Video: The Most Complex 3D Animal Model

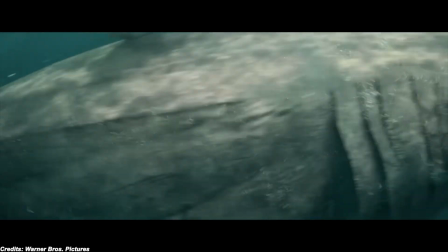(0:00)
Creating a photorealistic 75-foot megalodon shark, or the MAG,
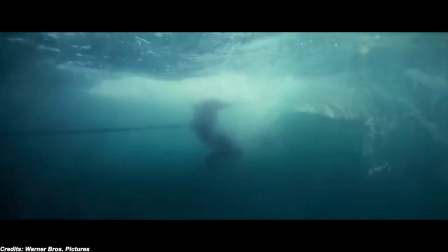(0:04)
was a massive VFX undertaking involving multiple top-tier VFX studios.
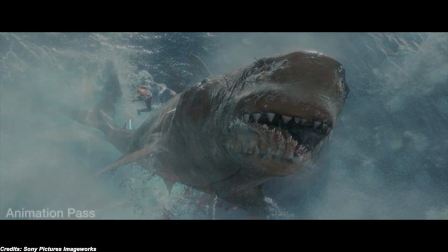(0:09)
It was the most massive aquatic creature these guys had ever worked on. The MAG wasn't just a big shark.
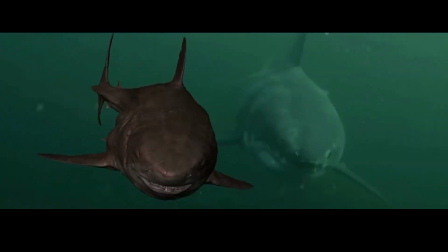(0:17)
It needed hundreds of intricate muscles and realistic movements, generating convincing underwater interactions in every scene.
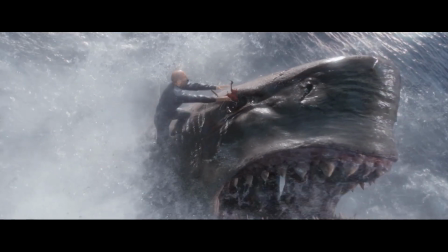(0:25)
And animating it meant simulating enormous breaches and orchestrating immense chaotic water effects.
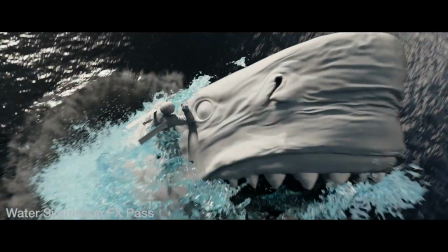(0:32)
All this while maintaining photorealism.
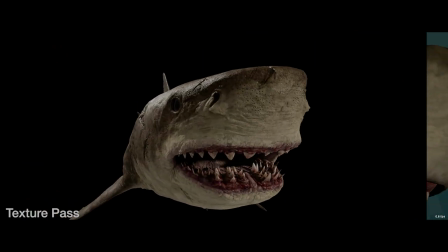(0:35)
At times, the sheer scale pushed VFX artists to their limits, forcing them to invent new simulation techniques and methods.
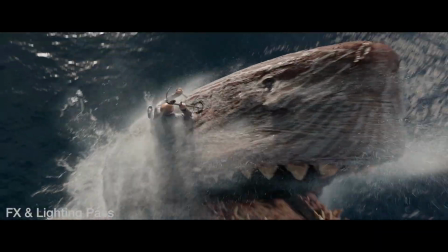(0:43)
So how exactly did they bring this legendary monster back from extinction?
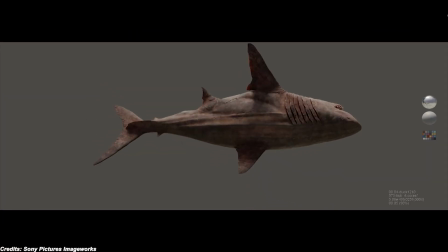(0:48)
And how did the mech redefine what is possible in underwater creature VFX forever.
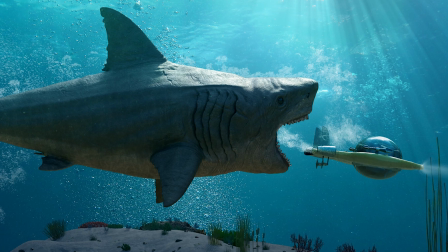(0:57)
Here's the thing. Designing the mech's look required balancing realism with a prehistoric look.
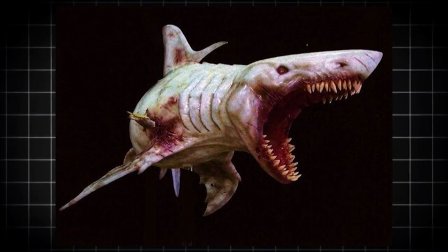(1:04)
The art department provided initial concepts, but the director wanted the creature to look distinct from a normal great white shark.
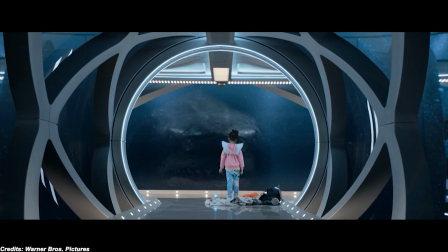(1:12)
He wanted to make sure that when people saw it on the screen, they would not think it is a regular shark.
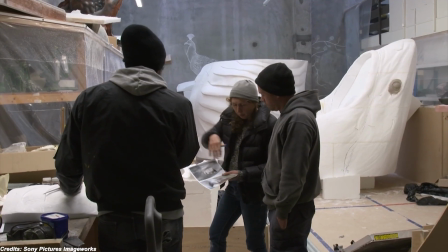(1:18)
So the team started with proportions of a great white from a familiar silhouette. exaggerated features for a more aggressive, ancient appearance.
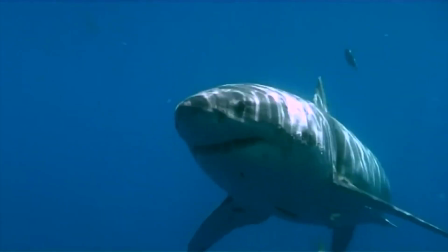(1:28)
For example, real great whites have somewhat goofy or flat faces,
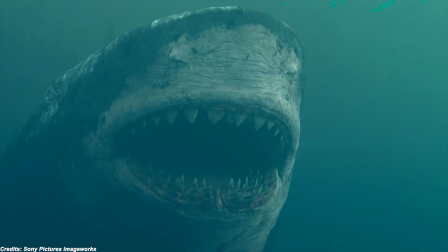(1:33)
so the VFX team at Scanline tweaked the mag's facial shape to appear more predatory.
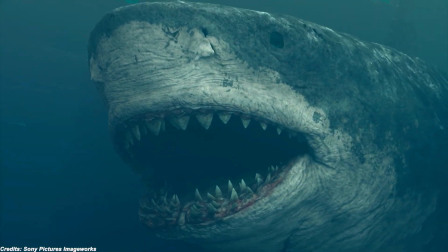(1:39)
They also drew inspiration from other shark species.
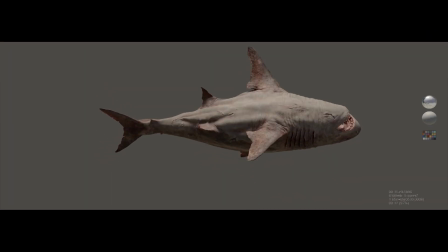(1:42)
The mag's texturing and skin details were based in part on the nurse shark, giving it a unique texture and pattern.
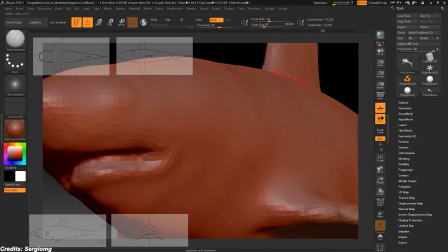(1:49)
And like any other great way. Early on, they decided to do all the design iterations in 3D, rather than 2D concept art.
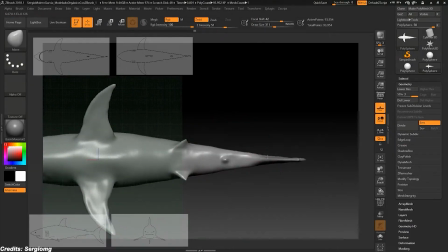(1:58)
Every version of the Mac was sculpted digitally in ZBrush and reviewed from all angles.
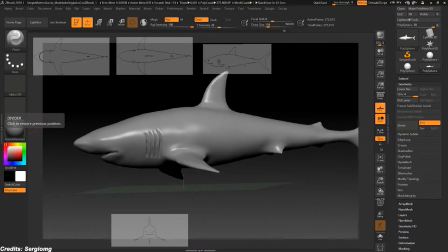(2:03)
This helped the team judge form and scale in a real-world context. This actually helped rapid feedback from the director and VFX supervisors.
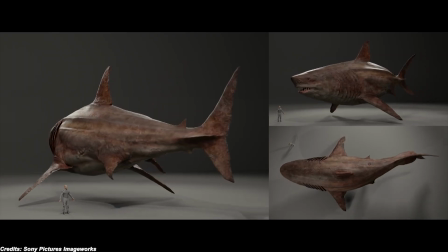(2:13)
They even developed a real-time Unreal Engine turntable system, this standalone viewer,
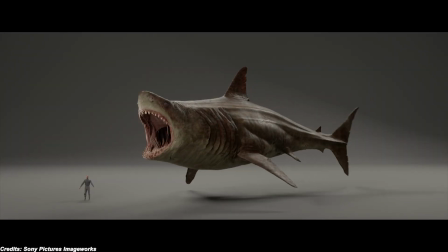(2:18)
allowed the team to inspect the 3D mag model, and they could do this interactively,
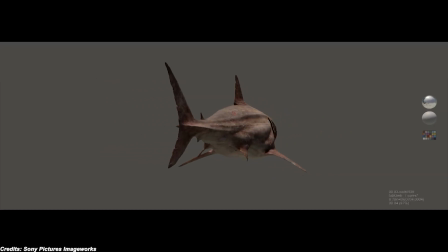(2:23)
spinning it round, changing lighting and camera lenses on the fly.
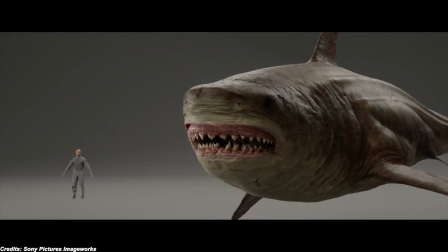(2:28)
One thing to note is attention to fine surface detail, which was critical, due to the shark's size on screen.
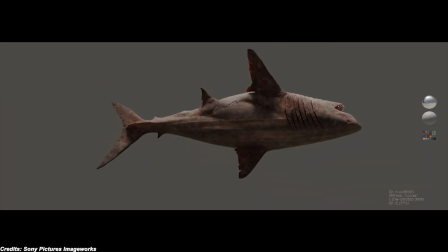(2:35)
Artists actually spent considerable time sculpting skin details, like scales, scars,
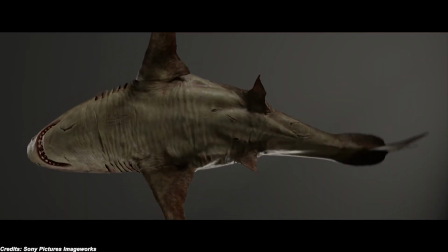(2:41)
and roughness at a scale that would catch highlights realistically at 75 feet long.
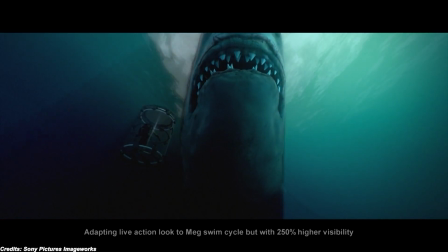(2:46)
The goal was to convey the immense size.
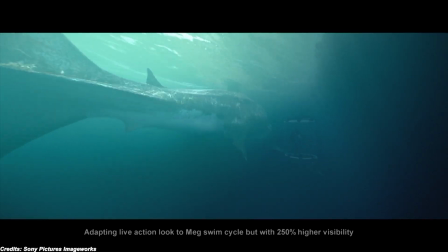(2:49)
All these design choices I think made a more believable megalodon before the teams proceeded to rig in an animation, which is the next step.
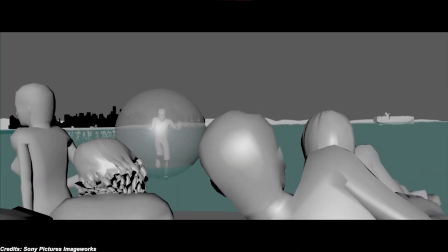(3:02)
Before they did the actual animation, they went over pre-visualization.
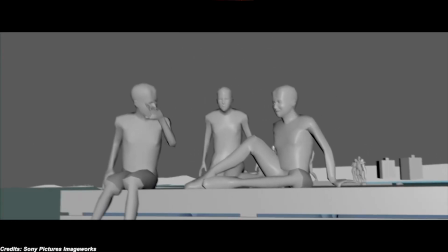(3:07)
Scanline delivered nearly 500 shots and led the development of the MEG asset.
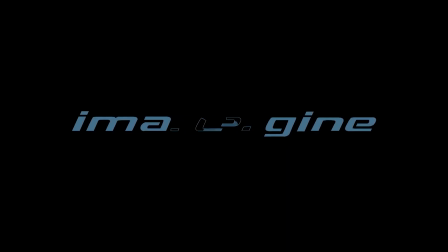(3:12)
Other key contributors included Double Negative, in addition to Image Engine, and Sony Pictures Imageworks, each handling different sequences.
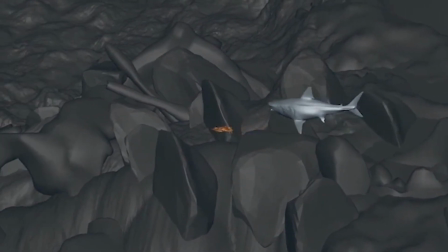(3:21)
Overall, the VFX supervisor,
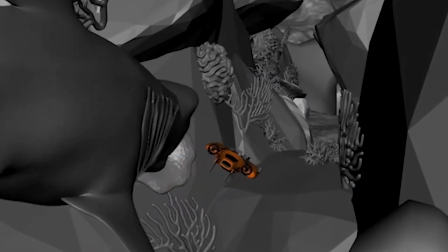(3:23)
Adrian Duvet, coordinated this multi-studio effort, given that the mag is essentially the main character.
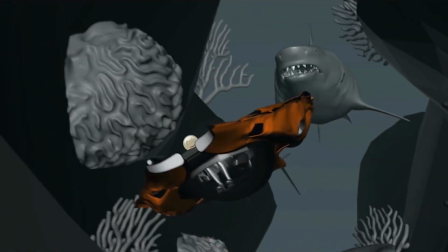(3:30)
So the VFX teams worked closely with the director,
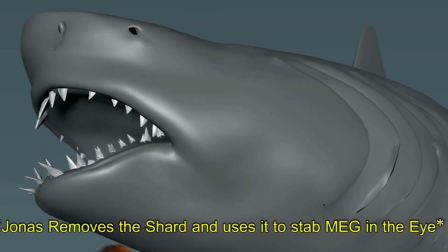(3:33)
from the planning stage and virtually every shot with the creature or ocean had to be carefully previst and planned in advance,
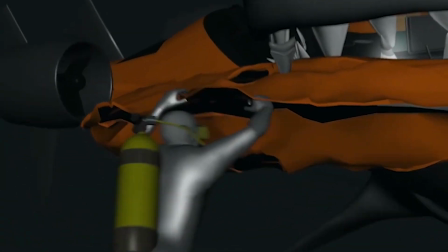(3:41)
preparing for the animation.
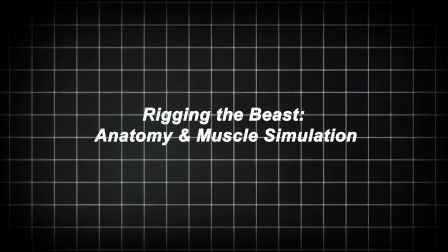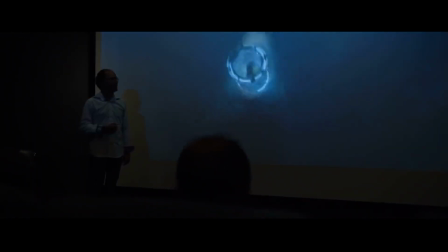(3:48)
To make a 3D character of this scale look convincing, accurate anatomical rig and muscle simulations were essential.
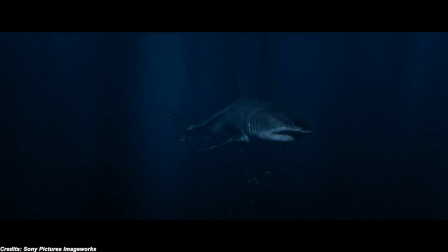(3:56)
The VFX team approached the megalodon as if building a real animal, from inside out, basically simulating its bone, muscle, and skin movements.